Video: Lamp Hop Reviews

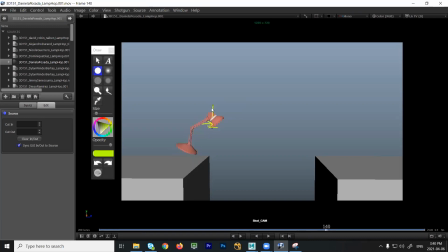Keep it going up. Because what happens is then this starts to feel like it has an arc going this way, but everything else is telling us we should be going that way. Okay? Okay. And the way down, this feels a bit linear. So if you sort of track this, it feels a bit like a straight line.
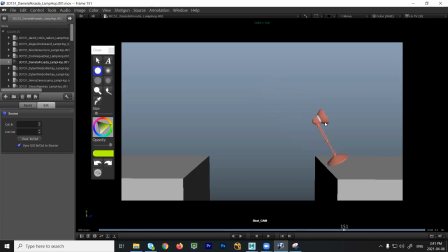And then right here, what I would try to do is if you have a straight neck here, right, then the head should be higher up. So I think if you keep pushing the head higher up, then you'll be able to connect to this spot. Because again, it feels almost like the head kind of takes a line and it kind of just moves off to the side here.
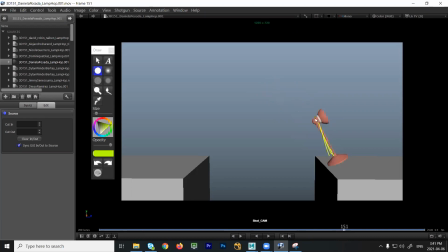So it actually feels like we're lower here than here. So it feels like we went up, but we should be going down. And then we go down again. And I think you need more frames for this. This feels very abrupt. It feels like we're just pushing the head down and it's coming back up. I would try to have a couple frames where you recover it down here.
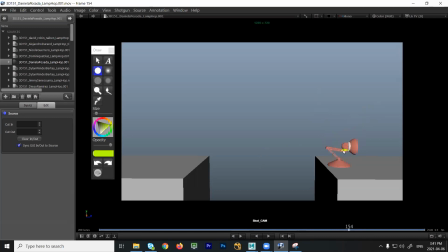So sort of like have that low point and then ease out. So keep the spacing sort of there and gradually build up. And you probably don't need two of these. I would just stick with this one and then lift off. And again, this feels a bit evenly spaced. It's a bit linear. So really keep the spacing pop big, right?
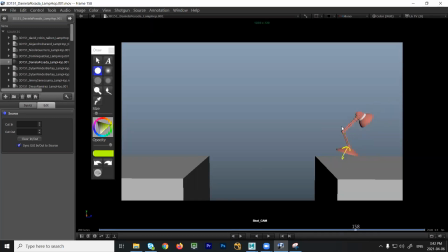So I would probably, from here to here, I would kill this and then just go to this one. Make that first spacing gap really big as you move off screen. Okay?
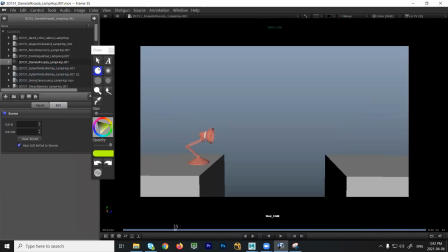Okay, thank you. You're welcome. Dylan, there are two, right? Yeah, they're the exact same. I just Okay. accidentally let's check. uploaded it twice. Okay, this first jump's looking pretty nice. The only thing is just this little snap of the head. This is more of a texture thing.
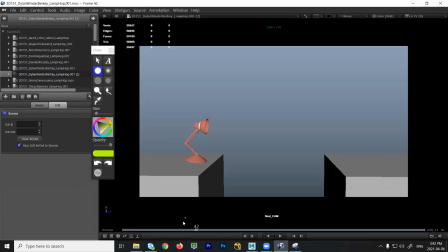So this almost feels like when a dog is playing with a bone, they're trying to push it to you, right? They're like pushing it at you. So it feels really deliberate, like a really big head move. So you could try to just tone it down. It Yeah. works, but it's strong. So I would try something that's less strong, right?
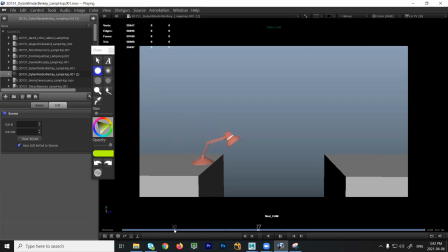So a little bit more subtle movement. For sure. Okay, and again, it's not something that's wrong. This is just more directorial style. Same note here with the character's head. I would rather they just look and they just kind of drift.
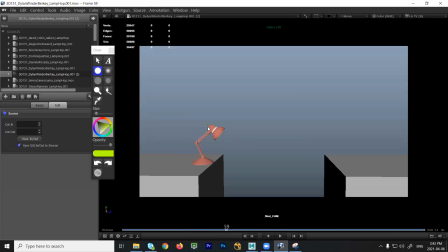So maybe what we should do is we should have a pose where you keep the head up a little bit more, right? Where they're kind of like, you know, I want to go here, right? Like what's going on? And then move and make that movement more direct, right? So stronger. So it doesn't feel evenly spaced, like they're just drifting in the wind, but it's like deliberate.
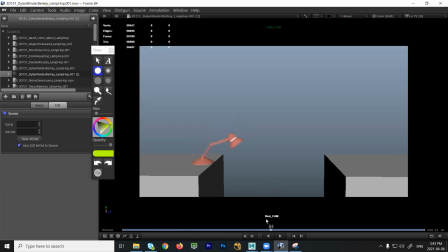It's like, I'm going to move over there. I'm going to look. And I think here at this point, I would hold, I don't know, 8 to 12 frames. Probably 8's a better number, but just hold a little bit just to get the idea. They're like, oh, that's far. And then they look up. You add like a little bit of motion in here or something. Yeah, yeah, just to hold that just a little.
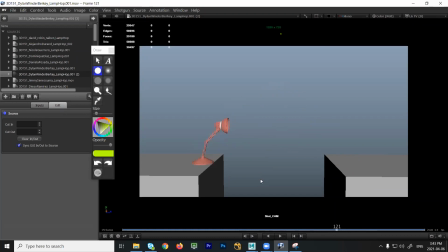Jump's looking all right. What I would probably do is you have like a position like this and this, they're very similar. So what I would do is I would kind of, I would do this, make it really strong.
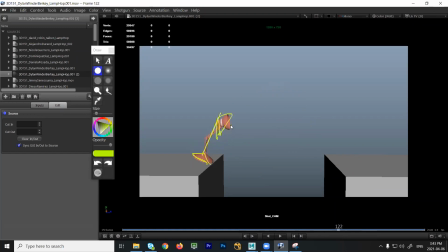Mhm. Kill this one. So you have like your low point, ease out, get to this, and then kill this one, and then get up higher. Okay. If you look at the distance you're traveling this way, watch this. This is the translate Z, I think.
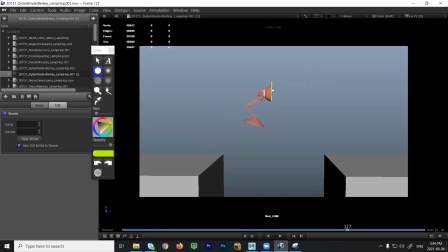But look at the distance you travel here, and then right in here, it slows down. So it feels like there's heavy air, right? So we're slowing down in the air. So make sure that's a straight line, right? So Y is the only thing, right? Going up and down, that's slowing down. but this direction, that's all even.
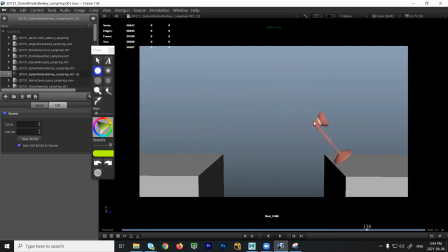Okay, so make sure it's a straight line. Watch over here, the head of the lamp, that does feel like a bit linear. So what I would do is just have a look at the path, maybe break the arc a little bit, add a couple of points, favor the high position as much as you can. I try to, when I do a jump with the lamp like this, I try to keep the head of the lamp up a little bit higher,
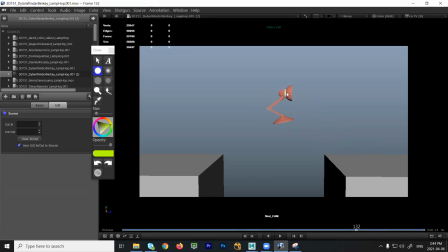more hang time, so that it gives the base a chance to straighten out a little bit sooner Mm, and lead the lamp forward. Okay. Looking good otherwise. cool.
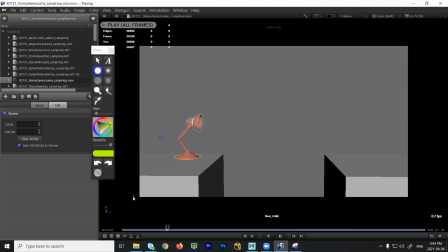Jimmy. Uh-oh.